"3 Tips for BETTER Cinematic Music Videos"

What's up, creatives? Back with a new video. Today's video, I'm going to give you 3 tips to help you elevate your next music video.
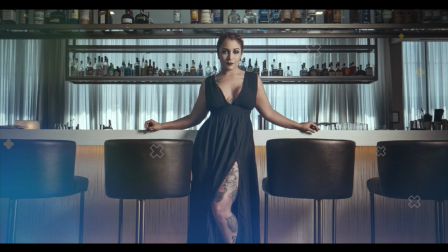Welcome back, guys. If you're wanting to get better at filmmaking or photography, consider hitting that subscribe button below so you don't miss my next video. All right, so let's get right into this, guys. Tip number 1 is location, location, location. So for music videos, having 2 locations is a must. If for some reason you can only have 1 location to shoot at, like check this video out, for example.
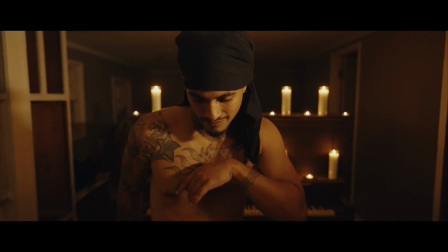[0:35]
I had 1 location to shoot this music video in.
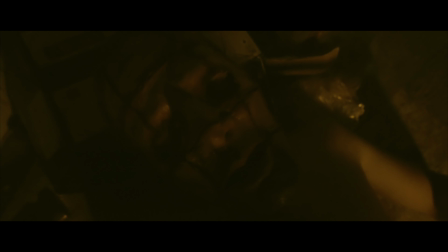[0:38]
And what we did is we staged each room to have a different background and a different look and a different vibe.
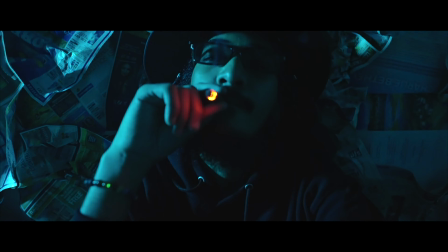[0:45]
So if you've got to shoot with only 1 location, you have no other choice.
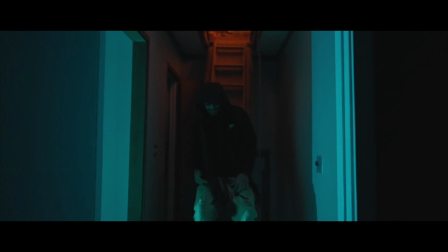[0:50]
Pick one to where you can make it look like multiple locations, multiple backgrounds, and multiple sets. Tip number 2, use more than 1 lens. You're gonna ask, how do I know that?
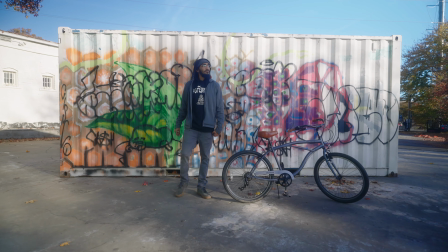[1:01]
Because most people will use 1 lens that's a wide lens. And so for the whole music video, the lens has a wide field of view.
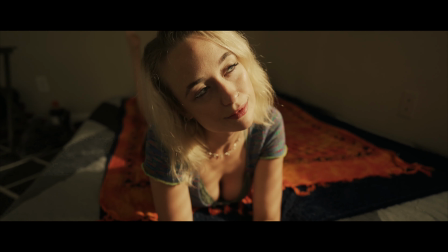[1:10]
There's nothing wrong with that if that's all you have. But for example, I have the 20mm 1.8 that I use religiously on my music videos.
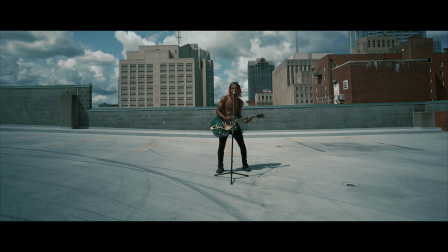[1:18]
This is my go-to lens for establishing where we're at or for getting that wide shot to show more of the background.
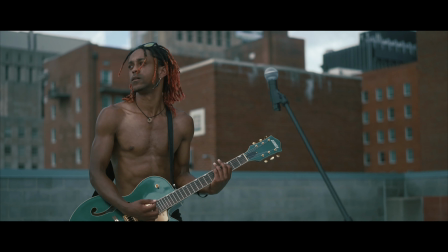[1:26]
Now, the other one that I like to pair up with it would be a 50mm or an 85mm.
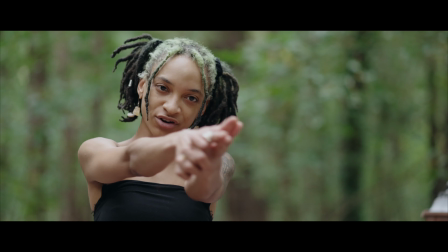[1:32]
That's gonna give a different perspective and you're able to blur out your background more.
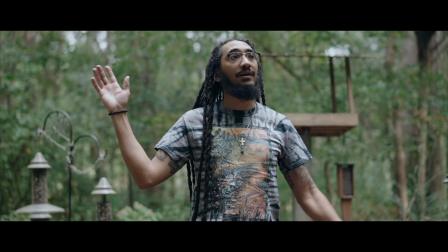[1:36]
And having 2 lenses gives you different perspectives for your music video, and it keeps it from looking boring and just with 1 lens. Before I get to tip number 3, I'm gonna throw in a bonus tip right here.
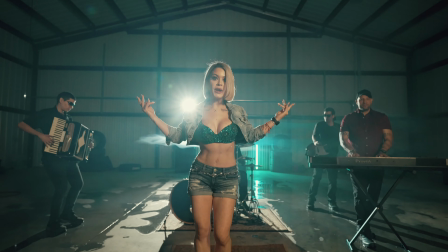[1:48]
So when you're shooting with 2 different lenses, I like to start with my wide either on a gimbal or a very steady shot.
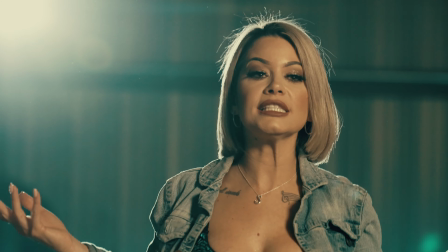[1:55]
Then I like to go handheld with my second lens choice, whether that's a 50mm or an 85mm, and give some movement to that shot. So when you punch in with your second lens, that gives it a more organic feel, and you just leave your wide shot to either on a tripod or on a gimbal.
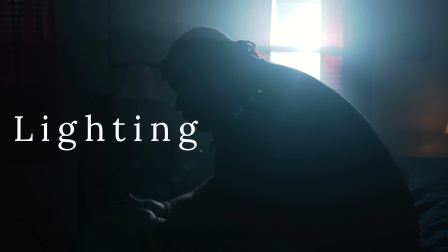[2:10]
All right, guys, tip number 3, lighting. Invest into an LED light. I have one that I use. I love it. It's bicolor. It's by Aperture, but it's called an Amaron 200X.
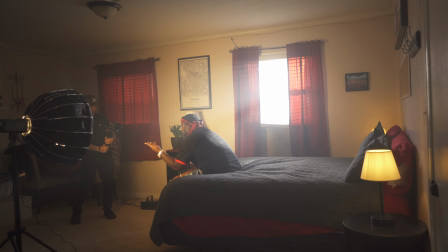[2:21]
And the bicolor gives you some versatility, whether you need to match with tungsten or you need to match with a daylight vibe.
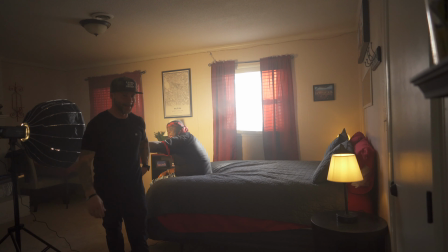[2:28]
This light is very inexpensive at only $300 to $350.
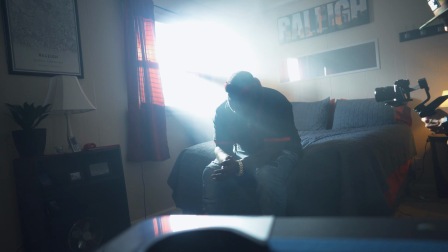[2:32]
If you add that lighting, especially if you're shooting indoors and you put a modifier on it, it will elevate your music video.
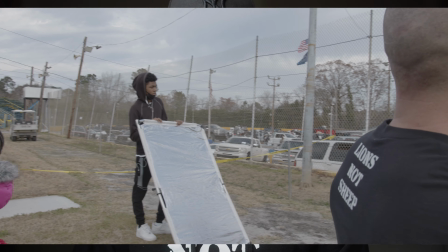[2:38]
So if you're shooting in the daytime, you can pick up a cheap reflector to help bounce the sun back into the face of your talent. So guys, if you found value in this video, hit that subscribe button below, click that like button, and make sure you hit that notification bell so you don't miss my future content. Later.